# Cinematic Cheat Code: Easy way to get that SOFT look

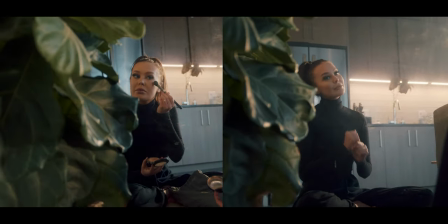[4:00]
I don't know about you guys, but I am definitely a fan of what the haze did in this scene to kind of add just like
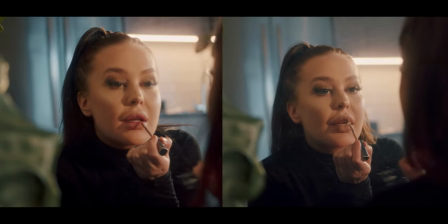[4:06]
a little bit more of that moody kind of filmic atmosphere vibe to everything.
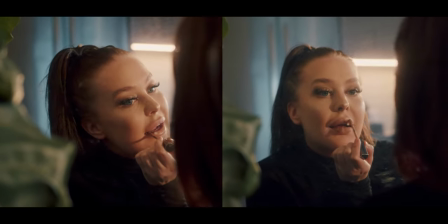[4:11]
I think it just makes the whole scene feel a little bit more like intentional, if that makes sense.
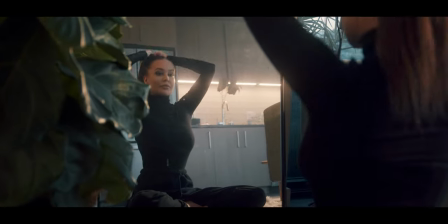[4:17]
Another thing I think that's worth mentioning is this is definitely not something you would use in like all of your videos but reserved more a little bit for the
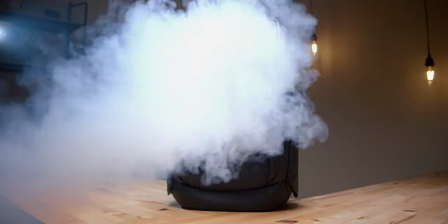[4:24]
artistic kind of fun creative stuff maybe like short films or cool like product b-roll sequences similar to what I did with the Peter
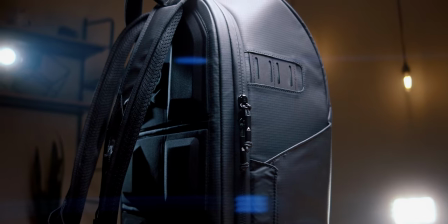[4:32]
McKinnon bag like it's certainly not something I would use on my main talking head a-roll shot. I'm always looking for ways to challenge myself and experiment to achieve different looks in my footage, whether it's lenses, filters, lighting, you name it. But let's face it, most of the time, that stuff can be pretty expensive.
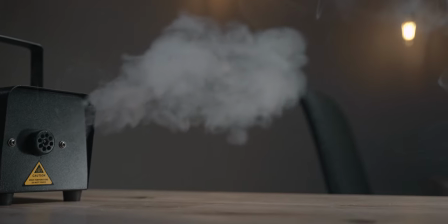[4:51]
So if you guys are looking for a cheap and fun way to experiment with your footage,
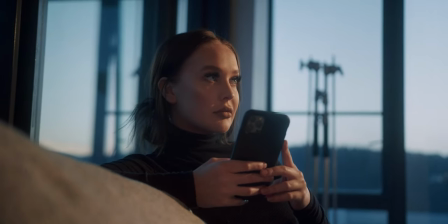[4:55]
add some, you know, badass atmosphere and depth into your shots, then I highly recommend you guys check out this $30 little fog machine. And in case you were wondering, no, this video is not sponsored. I just wanted to do something a little bit different, kind of quick, and just show you guys a way that I've been playing around with my footage lately, But the link down in the description is an affiliate link. So if you click that or buy one, you will be supporting me in the channel. But with that being said, I'm going to go ahead and wrap up the video here, guys. Thanks so much for watching. Be sure to give it a thumbs up. Subscribe if you haven't already. And I'll see you in the next video.